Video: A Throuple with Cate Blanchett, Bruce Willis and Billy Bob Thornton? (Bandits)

So what do? You know, it becomes this choice of, do I break my own heart in one respect so that I can preserve another part of my heart? Or can we imagine something different that actually we can do what we want to do, right?
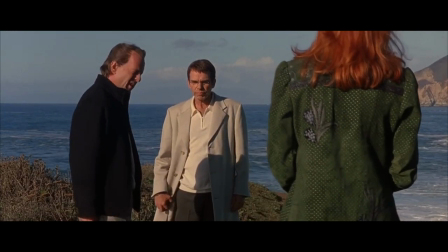757s
So in a moment, I'll get into how this trio does imagine something different. But first, I have to talk to you about how the film uses color because it is not subtle.
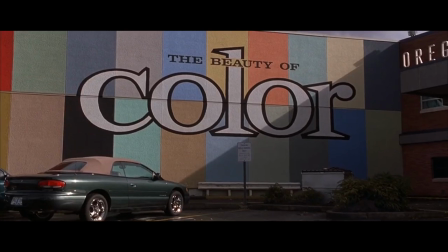767s
I'll tell you what like they even have establishing shots of this word color on the side of a building the word color is front and center several times and I was wondering I was like why are they being so heavy-handed I think it's because they changed so many expectations in this movie they're not doing a heist movie the way you're supposed to they're not doing a romance movie the way you're supposed to all the dialogue is strange all the people act weird so if they use really exaggerated or surreal color schemes that doesn't really register as being all that strange in the universe of
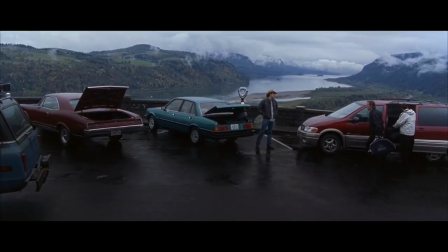799s
the film because a lot of things are strange. There are four main colors that come up over and over again, red, green, blue, and pink. Red, green, and blue are primary colors. They are the basis for most of our contemporary color theory. Pink is a little bit of a wild card and that's not by accident.
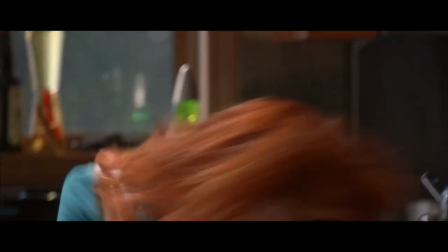816s
So red, usually you'll see films use red as danger or passion and intensity. That's not how this movie uses it, true to form. In fact, I think there's a good case to say that Bandits uses red to signify false danger that is actually a safe situation.
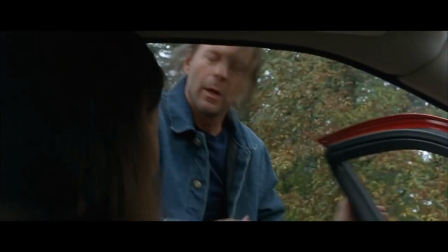832s
The first car that they steal is red, if you don't count the cement truck, right, that they use to escape the prison.
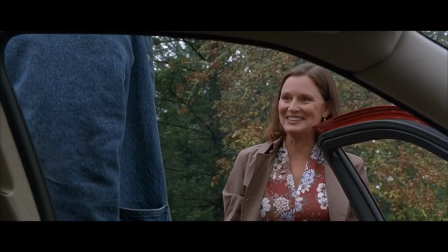837s
And they stop a woman who smiles and is charmed by Joe and just happily gets out of the car and gives it to him.
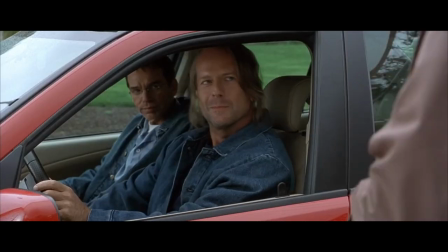843s
It is not violent, it is not antagonistic, in fact, it seems like a nice experience for her, even though they drive away in her car.
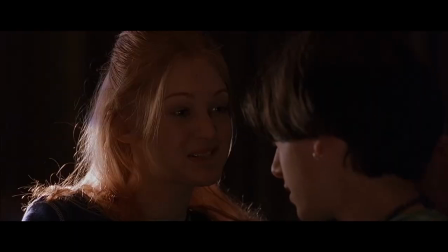850s
One of their first hostages is a redhead named Cherry, who's like pretty chill about it, doesn't call the cops, and even helps them escape. Some of their next hostages is an entire family that they're eating dinner with.
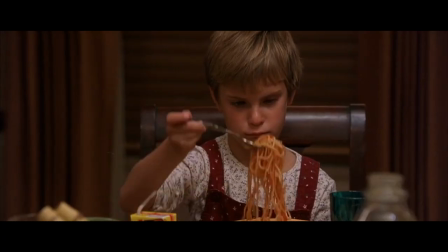862s
It kind of gives off an awkward vibe of two people that you don't know that well, but not of like two dangerous, violent people holding you hostage.
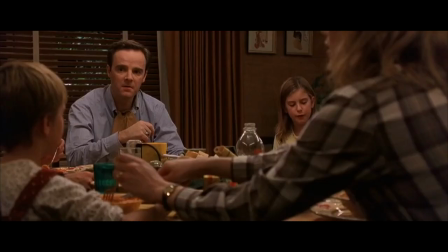869s
And one of the kids, who is actually Bruce Willis's real kid, by the way, both of these kids are, one of the kids has the sauce is too red.
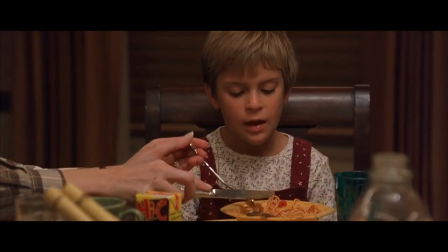877s The sauce is too red. It's not too red. Yes it is, the sauce is too red.
What a weird, what does that mean? Like there's no reason to have that line of dialogue, to call attention to the color in the text, unless you're trying to make us connect some dots here. And of course Kate is a vibrant redhead, you know she seems dangerous to their dynamic, and yet at the end of the day helps them do a better job at robbing banks and brings them ultimately closer together. In fact it's notable there's only two times in this film that Kate Kate is wearing a wig that she is covering up her red hair, and they are two times of actual danger.
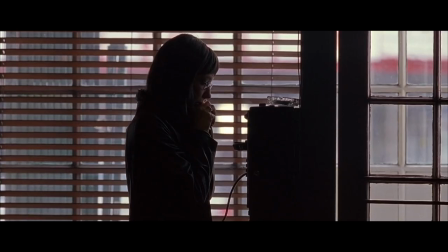911s
One is on a robbery that winds up going wrong, you know, they almost get caught. And the second time she wears a brunette wig is when she separates from the two of them. She thinks she has to break it off. That's when they say, we want you back. We miss you. The next time we see her with them, she's a redhead again. But no conversation about Kate would be complete without talking about the color blue.
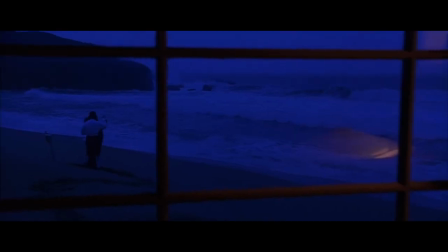932s
And at first I thought this was Kate's color, right? She's introduced with it. She's wearing blue. when she and Joe take off to the beach, it is a very blue beach. But upon rewatch, I saw, you know, there are plenty of scenes where Kate is nowhere to be found, and there is still this blue. It only ever comes up when there is passion, when there is heat, which is also using the color differently than other films use it.
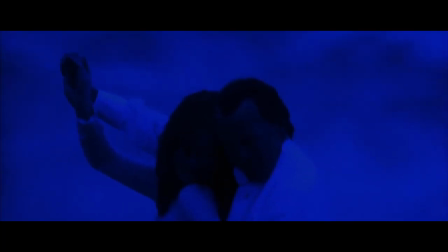953s
Blue is often a calming, soothing color, right? But no, here they're saying there is fiery passion, they're falling in love, or intense anger, it's a fist fight.
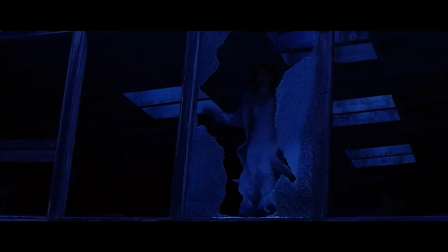961s
Some of the only violence that we see in the movie is under this blue light. and now I'm locked in. Now I'm like, what do these other two colors mean? So if blue is passion and emotion,
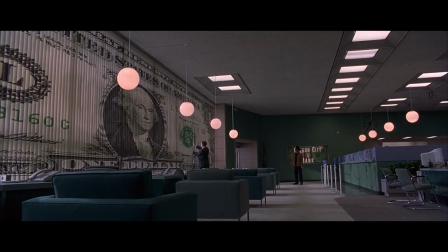970s
we tend to see green contrasting that as rationality or logic all over the frame when they are robbing a bank, when they are going according to plan. We see green dominating the frame in their hideout spot, right?
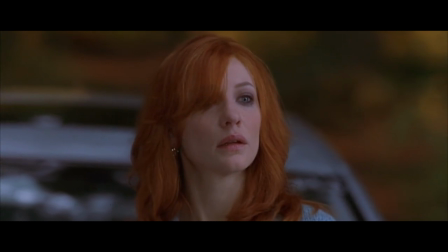983s
When they are safe and hidden from the cops. And then Kate, with her prominent blue and red, enters to interrupt that color.